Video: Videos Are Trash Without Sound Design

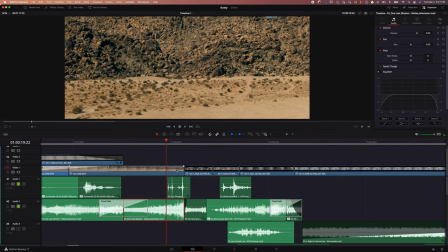245s
Okay, this sound up here is a gun, a shotgun being cocked.
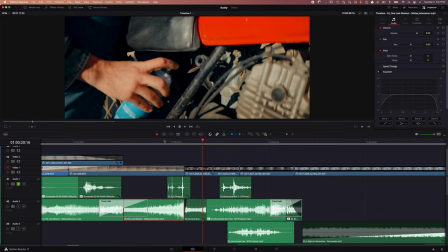250s
So let me just solo that out. See, that's all it is.
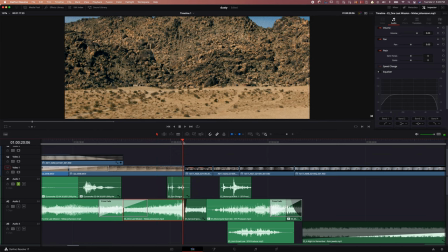254s
And my computer is kind of lagging, but basically the last little part is coming right before the next frame. So it's almost like loading you up for the shot that's about to happen. So out this next part.
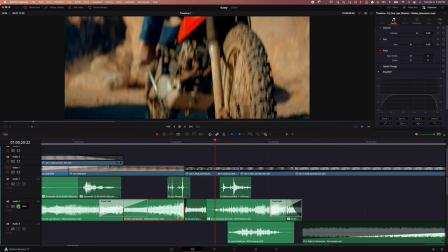266s
So you see it's just aerosol. From there I have another sound and it's a motorcycle being kicked over.
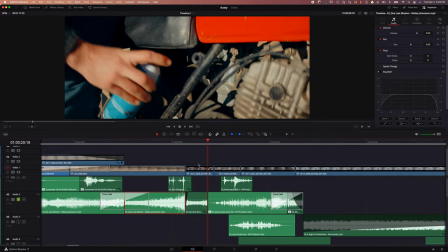274s
So you see it's just following that. And again if you guys are bored by this already let me just scroll down.
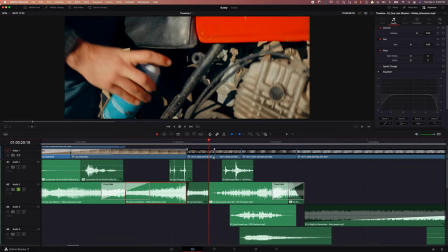281s
You see there's a lot more going on here. So I'm just getting started here. The sound right here is a motorcycle starting up.
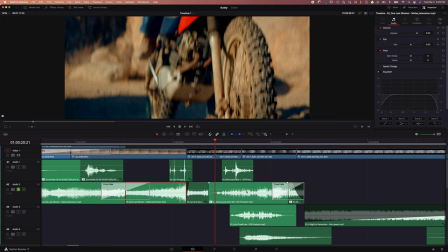288s
If you look at the wavelengths you see that it starts off like the volume starts off low And so I kind of built it in into where the kick started just to blend it all
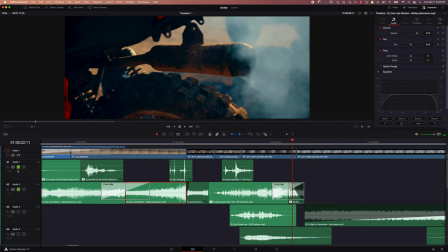299s
So you see it doesn't all have to be exact you don't have to put it the whole point is blending it So it sounds natural now. Let's go to the sound below here.
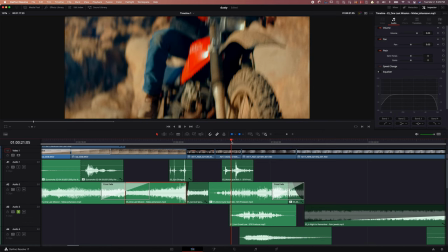306s
This is one thing that I was trying to sneak in there I want it to be like gnarly and kind of like So I put a lion growl in there
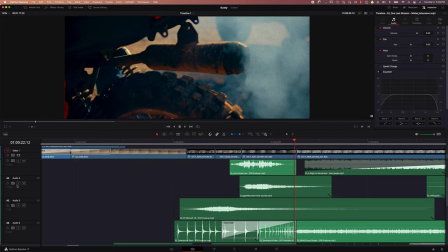315s
So it's a low one epidemic sounds didn't have a cougar sound and so I also put this this is the sound most proud
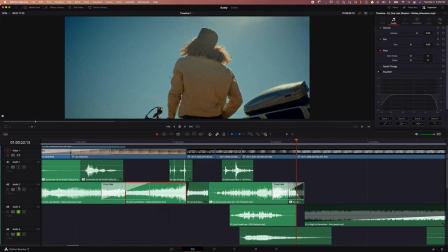321s
about Again, I just want that motorcycle to sound nasty. So here's the motorcycle plus the two grails in there.
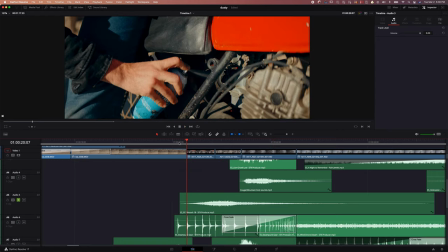330s
I'm pretty pumped about that. And then I do have a whoosh sound that's going over all the clips. Just supposed to be a build up.
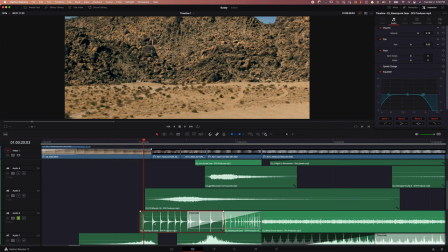338s
And then here I have a clock. What I did is I went into the audio piece and I cut it in half. One half I slowed down 50% and then the other half I just kept as normal and then I put a crossfade so you'll hear. so they start playing together. So again, I want it to sound like a buildup, like something epic is about to happen.
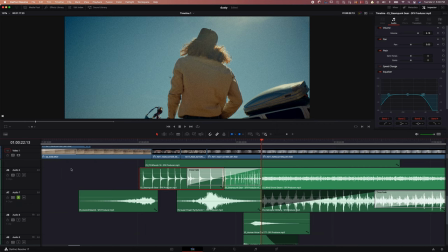358s
And then we'll go through what happens after that. It kind of like is a little bit of a tease.
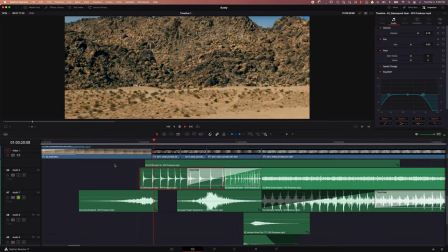363s
This is the sound before the whole piece. So again, just another buildup. You want to be subtle about all of this.
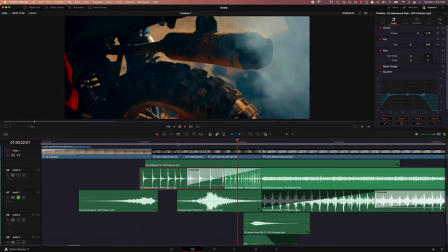370s
Here's the sound that goes on when the bike is running. So it kind of is like a boom, like it started and now it's growling.
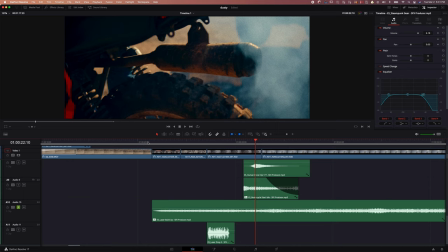377s
Hopefully this is all making sense. Here's a laser buildup that happens during the whole thing and it actually plays along the whole next clips too.
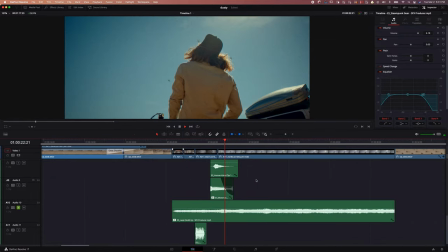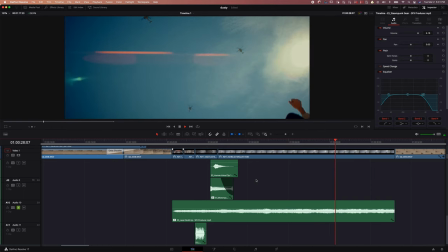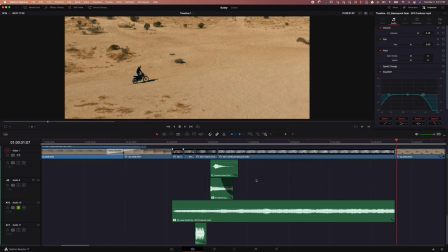395s
And then it cuts when the next clip comes in.
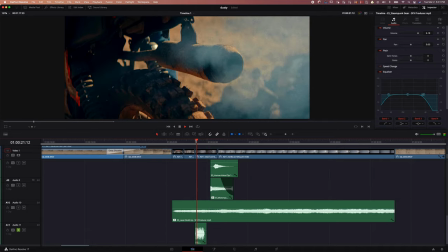397s
So and our last little thing here is just a I honestly don't know why I put that in there but it must have needed it for some reason.
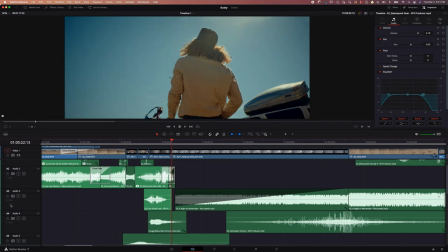405s
And then for our next clips over here let's start the next section.
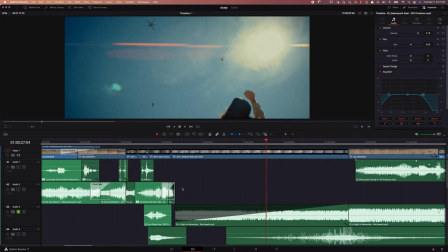412s
So it goes from here starting off the bike and then we just happen to have like these I think there's two Apache helicopters.
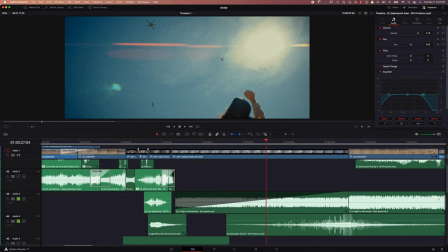417s
I don't know what the other one was. We're in the middle of the desert and there's an airbase somewhere out there. When all that motorcycle was being kicked over, I wanted to give it some breath. And so when all that shit's going on, all of a sudden there's like an ambient drone type sound.
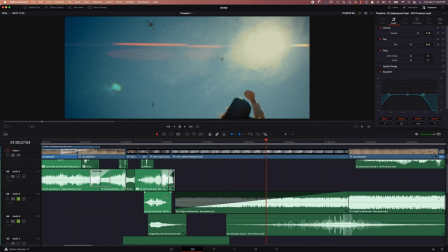431s
And then the sound, the music slowly is being introduced. And what I did to this track is you see my equalizer over here.
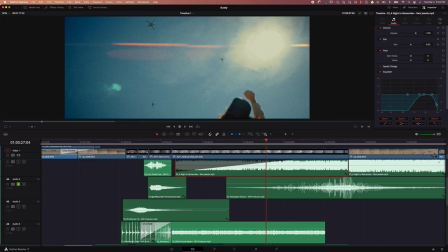438s
I actually went in and took all the bass out and a little bit of the treb just to make it kind of sound like a radio effect.
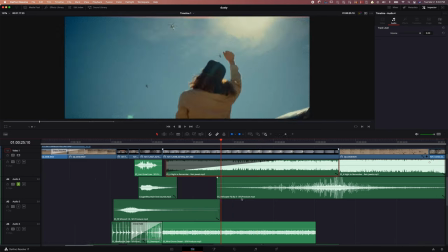443s
That's all that effect is really. And you'll see right here I have helicopters.
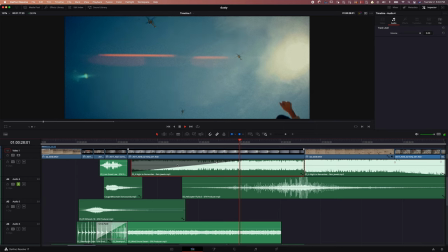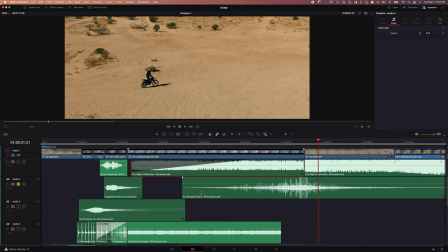453s
So that's from Epidemic Sounds and that's a flyover, like a flyby. And so you see the waveform here. That's just the sound straight out of there. I didn't do anything in there to enhance it.
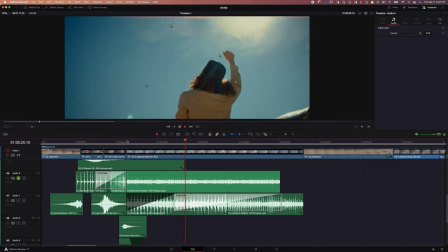463s
So this is that drone sound I was talking about where it's kind of like a wind drone desert sound in there.
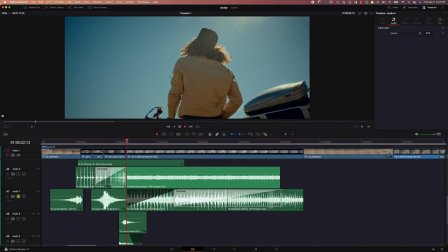469s
And then you hear the helicopter being mixed into there. And then We got this guy, another helicopter, but it's like a low tone.
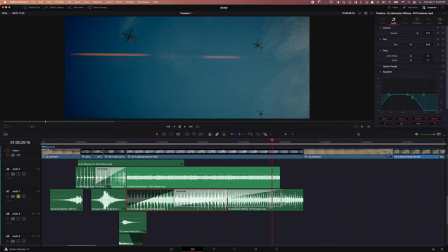479s
So again, what I did with this, as you see, I split the clip in half and then I dropped all the Treb out of there and I did a fade in. To do a fade in in DaVinci, you literally just grab in the beginning up here and you just drag it. And then this clip sped up just at normal speed. And again, I did a cross fade.